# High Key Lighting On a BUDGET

Hi, my name is Brady, and you're watching The Classroom. Today, we're covering something that may really brighten up your mood, quite literally, and that's high-key lighting.
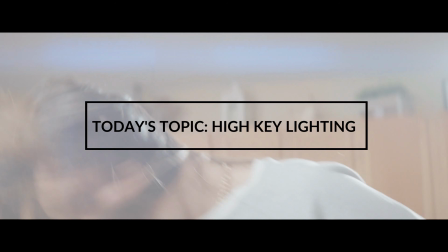(0:11)
Typically, a lot of the lighting setups that you'll see me do will utilize low-key lighting,
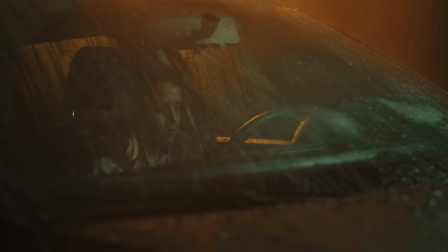(0:15)
meaning having a lot of dynamic and contrasty shots and utilizing shadows to our advantage to create a lot more depth and interest. So contrast to that, high-key lighting will often eliminate all shadows and dark areas from the frame with the main objective of keeping the lighting even and level throughout the whole scene.
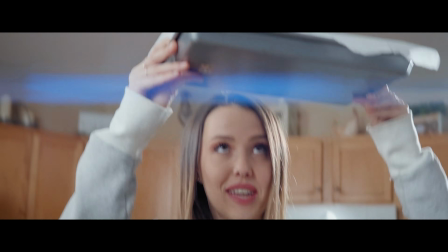(0:32)
You'll see very often high-key lighting using large and soft diffuse light sources to eliminate all the shadows.
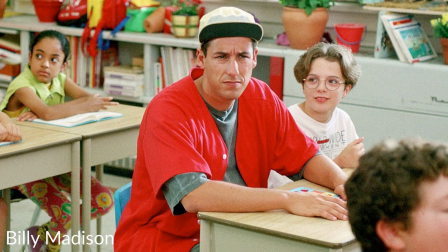(0:38)
And most frequently you'll see high-key lighting being used in sitcoms, comedies, romantics, beauty, broadcast, stuff like that, because it really conveys a positive and happy emotion. So for example, you're watching a horror film or a dark thriller, but everything is lit in a very high-key manner. Something feels really off. I mean, something's about to jump out, but the room's extremely bright and even. It's not as scary, right? It just doesn't fit. A lot of those kind of more thriller, horror, scarier, intense movies and shows will go for more of a low-key lighting setup. And one difficult part of achieving high-key lighting is just simply the need for more lights. You need more firepower to fill in all of the shadows.
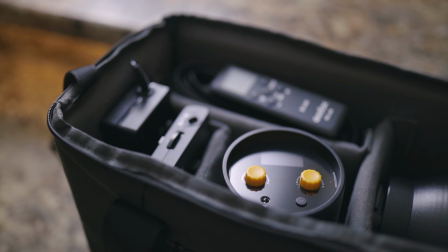(1:17)
So in this case, I'll just be using 4 of the new Godox ML60s,
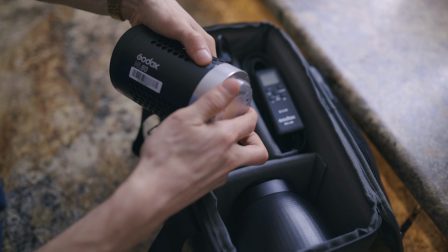(1:21)
which are very affordable daylight fixtures that really pack a punch when it comes to output and brightness. I'm not gonna lie, I was very impressed with how these ML60s worked when using them, and I can guarantee it's not gonna be the last time I use them.
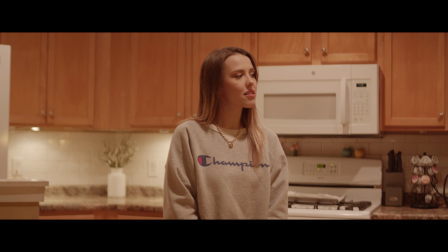(1:32)
But diving into our first light, because the kitchen lights are just not cutting it, they look horrible, there's shadows, there's weird lighting.
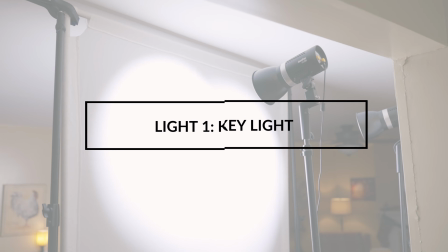(1:39)
We're gonna add our first light, and that's our key light. So I put up the diffusion that we had made a handful of videos back, and I used a large one.
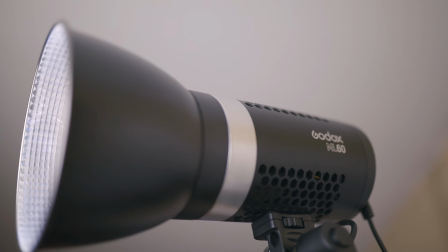(1:45)
And behind that, I put 2 of the ML60s, and I'm sure one of them would have worked,
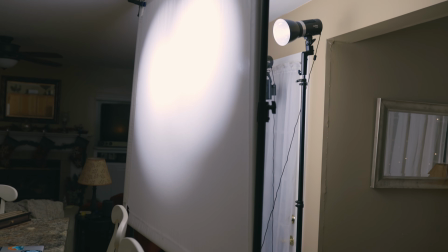(1:49)
but I wanted to make sure I had enough brightness and output coming through that diffusion, coming onto Sarah.
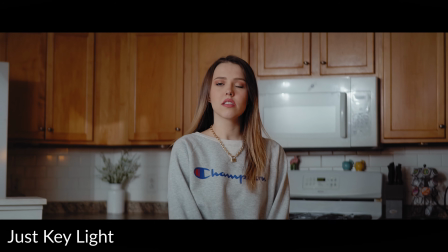(1:54)
And also I wanted a larger splash of light hitting that diffusion, because remember, the larger the source and spread of light that hits that diffusion, the softer the light and the fewer shadows accumulate in your frame.
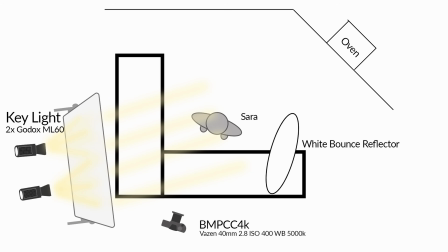(2:04)
So I placed this key light about 45 degrees from Sarah, and I know you want to eliminate all shadows, so you would think to have a very flat direct lighting,
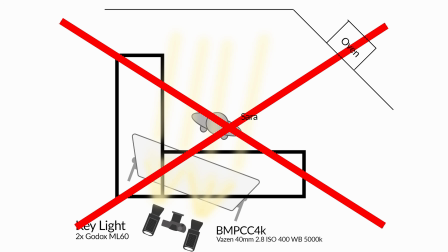(2:12)
but that direct straight on lighting often will just be too flat and too washed out and bland and not have any contrast.
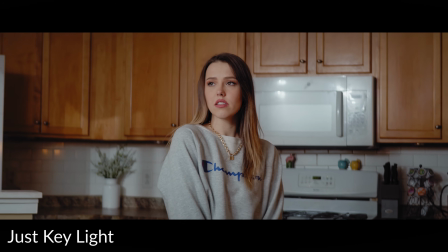(2:18)
But since we still had a little bit of shadow on that far side of her face,
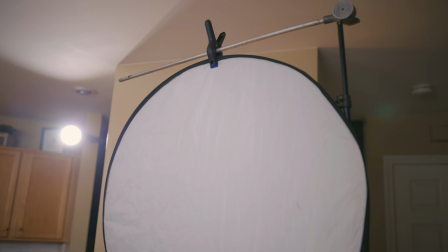(2:21)
I took a white reflector disc and just put that there to pump up the brightness a little bit more on that dark side and have a nice smooth roll off,
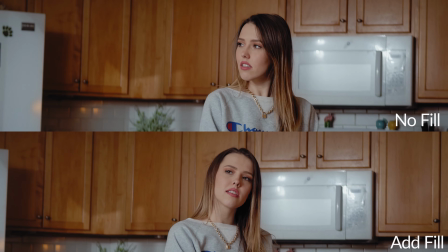(2:28)
but not be too dark into the shadows, because remember, we're going for a high key look in this scene.
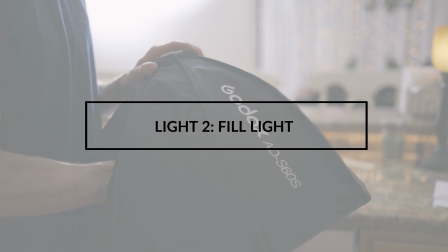(2:33)
So after that was all set up, I took another ML60 and I put that inside of one of the Godox soft boxes, and I do wish that the dome was a little bit larger,
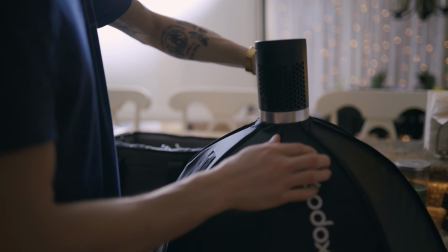(2:40)
because a larger light source does provide softer light,
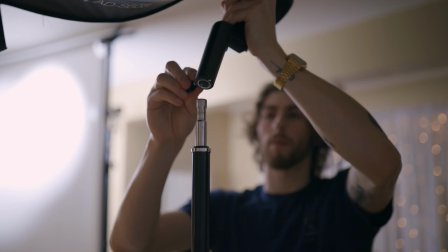(2:44)
but this does a great job for compact and run and gun lighting setups as well, especially with the grip that comes with it.
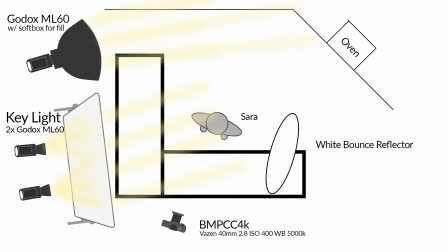(2:50)
And the purpose of this light was to fill in the ambient background light and really fill in the shadows there,
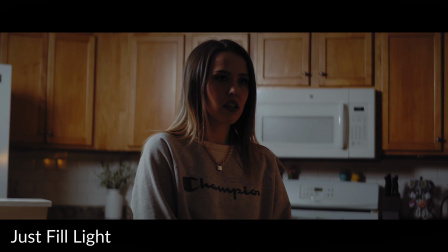(2:55)
so I kept that coming from the same direction as our key light, and I had the power at about 40%.
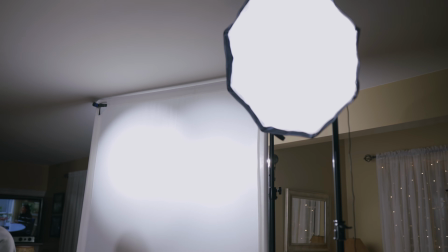(3:00)
It definitely didn't take much to fill that in. And a little pro tip, if your camera has a feature like false color, use that tool to your advantage.
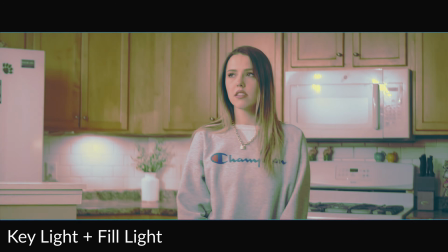(3:07)
Turn that on and really check out the lighting ratios in your scene and make sure everything is even and exactly how we want it, so you don't have a lot of those high highs and those low lows, because everything's got to be bright and even and soft.
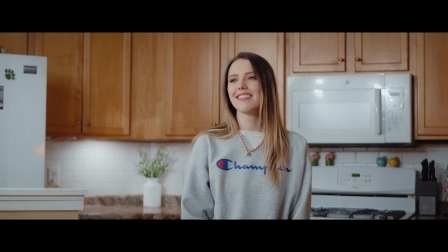(3:20)
So now that the entire scene is starting to be lit evenly and nice how we want it, sometimes it's hard to distinguish the subject from the background.
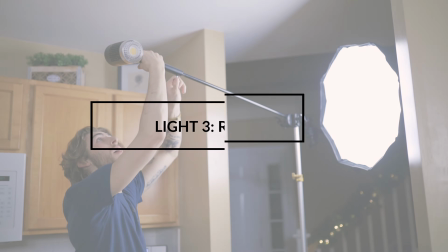(3:27)
So next I added one more ML60 and I put that on an arm rigged up cross key,
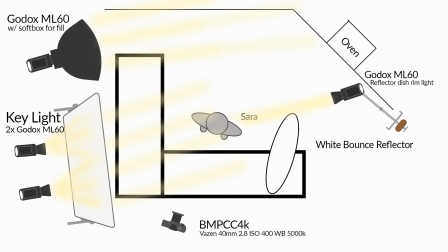(3:33)
meaning across like diagonal from the key light, so it's over the other shoulder, and I rigged that up on an arm up high,
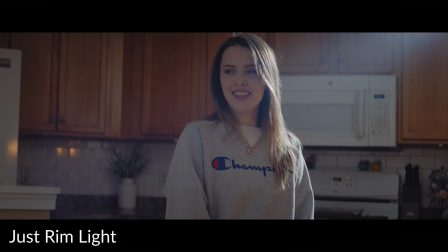(3:39)
stretching across into the frame so you wouldn't see the stand there, because sometimes you see a stand and it's ugly and you don't want that. And that light had no modifier on it, it was just a reflector dish that came with it. And rim lights like this do a really good job of just raking the side of your subject's neck, hair, shoulder, and separating them from the background.